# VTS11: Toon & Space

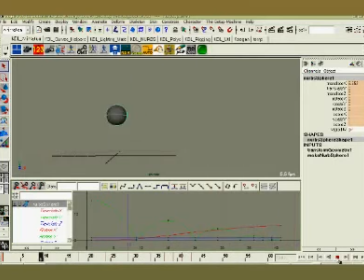Now, there are going to always be these unintentional biomechanical mechanisms in order to allow us to accomplish things, but there's going to be less noise, as it were, and more direct intentionality.
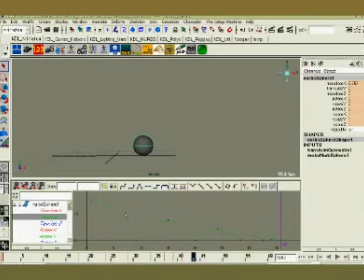So let's take a look at this bouncing ball. If we take a look at the Y translate, we'll see it's just a simple decaying bounce, nothing special. There's no value to it one way or the other. It's just a decaying bouncing ball. Okay? Very simple, very easy to understand.
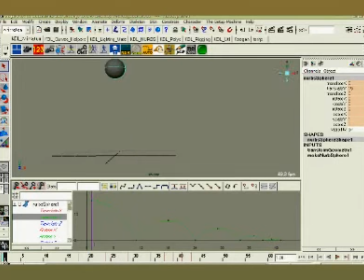So let's play around with the timing. Now, it's too generalized, it's too simplistic to say that, well, cartoon timing is faster. No, that's not necessarily true. Cartoon timing is exaggerated, either faster or slower. The difference is that cartoon timing is just not perfectly realistic.
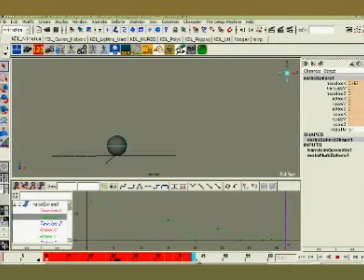And to prove a point, let me go ahead and just make all of these things just a little bit longer. I'll make my scene a few frames longer, give myself some room. I'll actually add time to this thing so that when it does its bounce, it actually takes longer.
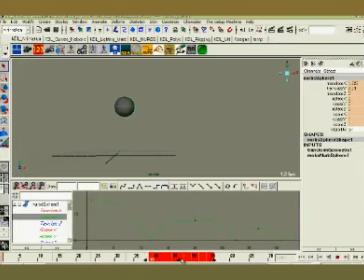And I have to fix some of these things, but oops, split.
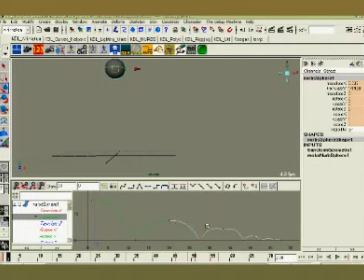I just have to fix my tangencies here so that I don't get some funkiness into the motion. By stretching these things out, now let's see what happens.
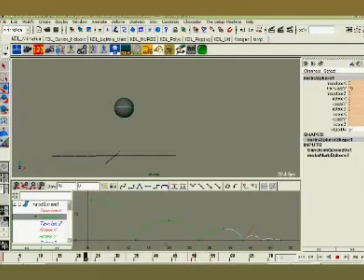We've added something to it that just by adding those frames, it's taken it away from that sense of realistic, and now it feels filtered. Now it feels like, wait, there's something going on here. It's almost added just that one simple little thing, just added some life to it.
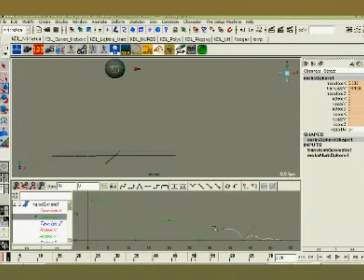I mean, isn't that crazy? And let's undo all that stuff. And we'll go the other direction. So we'll undo all the little time shifts we did, and we'll make things shorter. Okay? So, we'll take a couple frames out of this.
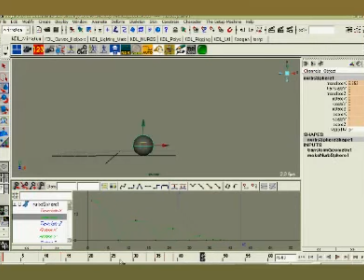And one more. Alright. And and shift that and that. So what we're doing, I suppose I could just scale this for you and you can get a sense of it.
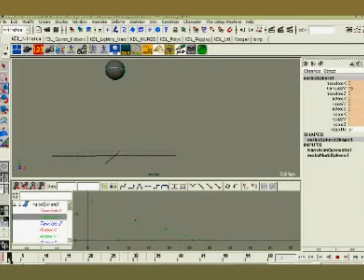But what I'm doing is I'm going in the other direction now. Again, there's something more to it. It's not just reality here. We're pushing a little bit.
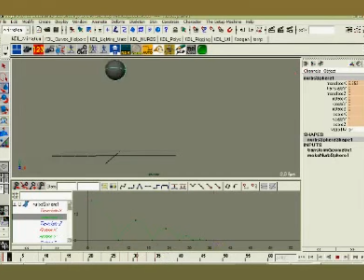So by pushing the timing, we get a different feel. So let's keep this timing, okay? Just because I like it. Let's take a look at the spacing then, okay?
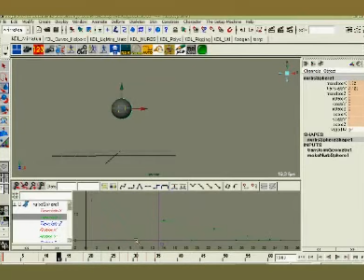Spacing, remember, is how you get from point A to point B. These curves right here, all of these curves indicate spacing. So this is a fairly simplistic, very even spacing. There's a little bit going on here, but let's go ahead and exaggerate that a little bit.
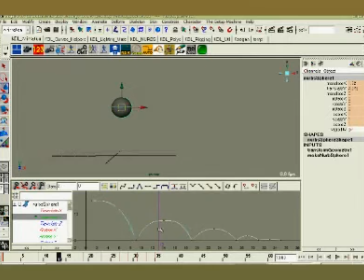Okay, so we'll get into things and we'll change our eases and our cushions, and we'll make a little faster in, faster out. And by going faster in, faster out, we're going to just change the characteristics of the motion just a tiny little bit.
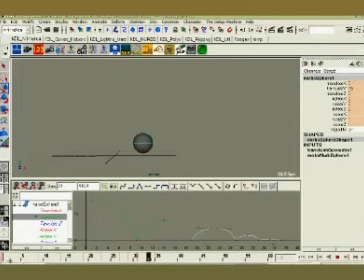Okay? So what's that look like? We're already starting to really push away from something. Now we're getting something that's got a kind of a fun energy to it. Just by hanging these things up in the air, getting them up in the air a little bit faster and hanging them there a little bit longer.
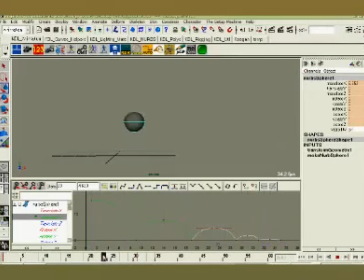So we played with our spacing a little bit, and we've got something a little more distinct, a little more different. Now, one thing I don't have in here is I don't have any squash and stretch, but I'll get to that in a little bit because I want to show you that's going to be fairly complex, how we play with that, and I don't want to confuse things just yet.
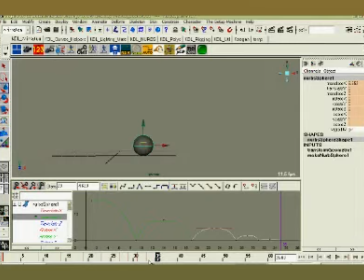So by changing your spacing, you get these more exaggerated groupings of things happening. The timing is the same, but what we did is we got up in the air faster and we come down out of it faster, and we rely on the easing of these things to soften some things up,
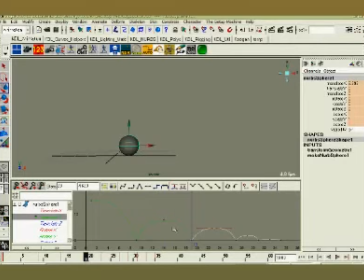but it just indicates a certain level of intentionality. We're stripping away mere physical reactions and we're starting to make things happen for reasons, okay? Like we want something here behind this. So that's if we change our spacing.
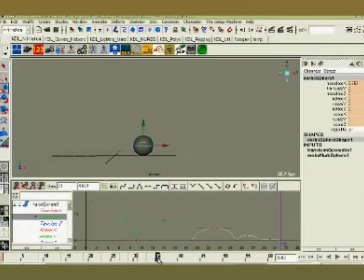Now let's go ahead and push our poses, okay? So let's get into that. So let's say we make this guy bounce higher than he probably physically ought to,
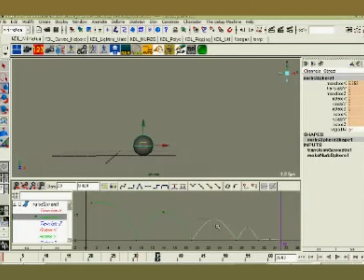so it feels as if this ball is going to be doing things it's not really supposed to be doing. And of course we'll play around and try and maintain that crazy spacing we had before.
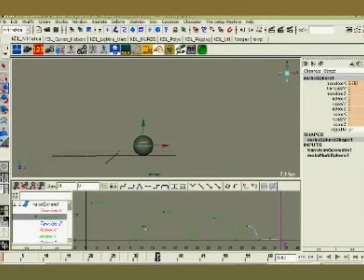So by bouncing higher, by changing the pose, we are now starting to give this thing a sense of intentionality, because physically he's not going to bounce that high and then decay that quickly, okay?
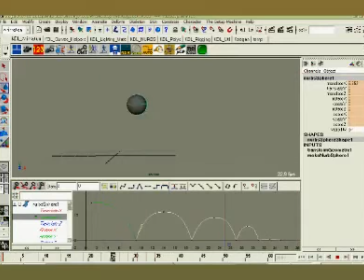That's not something that's going to happen like that. And I'll probably take this guy up a little bit too. Alright, and then take him, break, and like so.
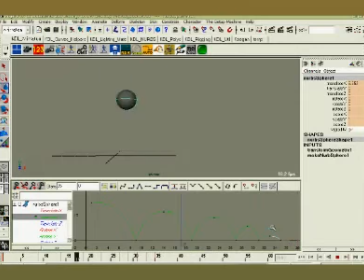So now we're kind of making this thing just again on the fly, changing one thing at a time. We're starting to add some life to it. We're starting to add some intentionality to it just by changing and pushing these poses,
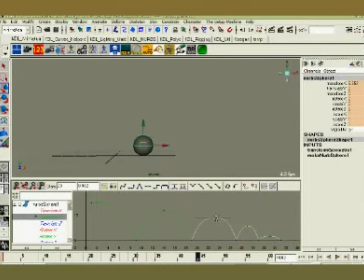pushing the poses a little bit higher than they would normally go in a physical universe. Okay, so that's by changing our poses. We can push these things around, and that's going to happen in a character as well.
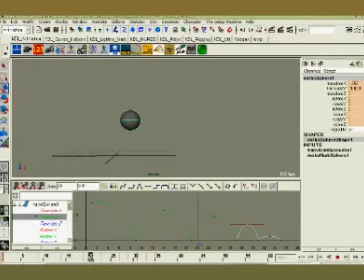A guy may lean back to anticipate and shift his weight in a move to grab the glass of water, and in realism that's going to be almost barely perceptible. It's going to be there, it has to be there, but that anticipation will be softer and won't be anywhere near as broad.
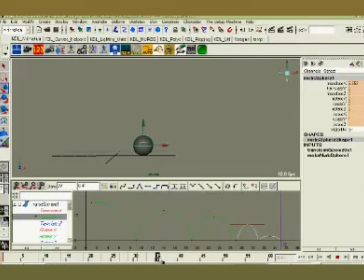But in cartoony, you can push that anticipation and even hold it and make it goofy almost. And the guy can reach for the glass of water, and now you're starting to put some life into it. You're seeing life through a filter, and again, we're trying to make it more alive than real.
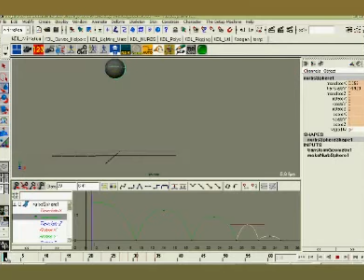Okay? So we can get that same sort of thing with anticipations. Let's go ahead and play with our phrasing a little bit. Phrasing, remember, is just how you get into things. Now, when you take a look at the timings of these things, phrasing is going to mean we're going to have a different characteristic to how things bounce.
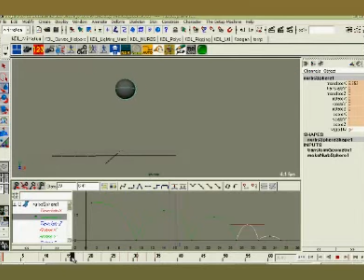So Maybe he bounces and he holds up in the air, and then there's a quick bounce, and then a smaller one. Okay, so we're going to, on the fly, make this up as I go along. And didn't want that one.
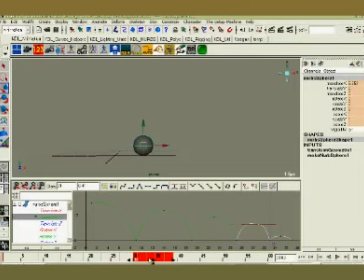Wanted those. This last little bounce will be fairly longish.
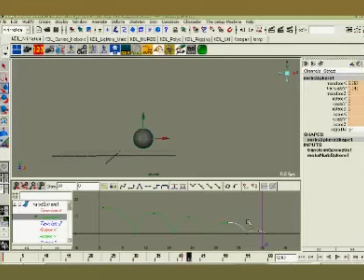Make sure we don't get too crazy with our spacings right there. And then we want this bounce to be quick.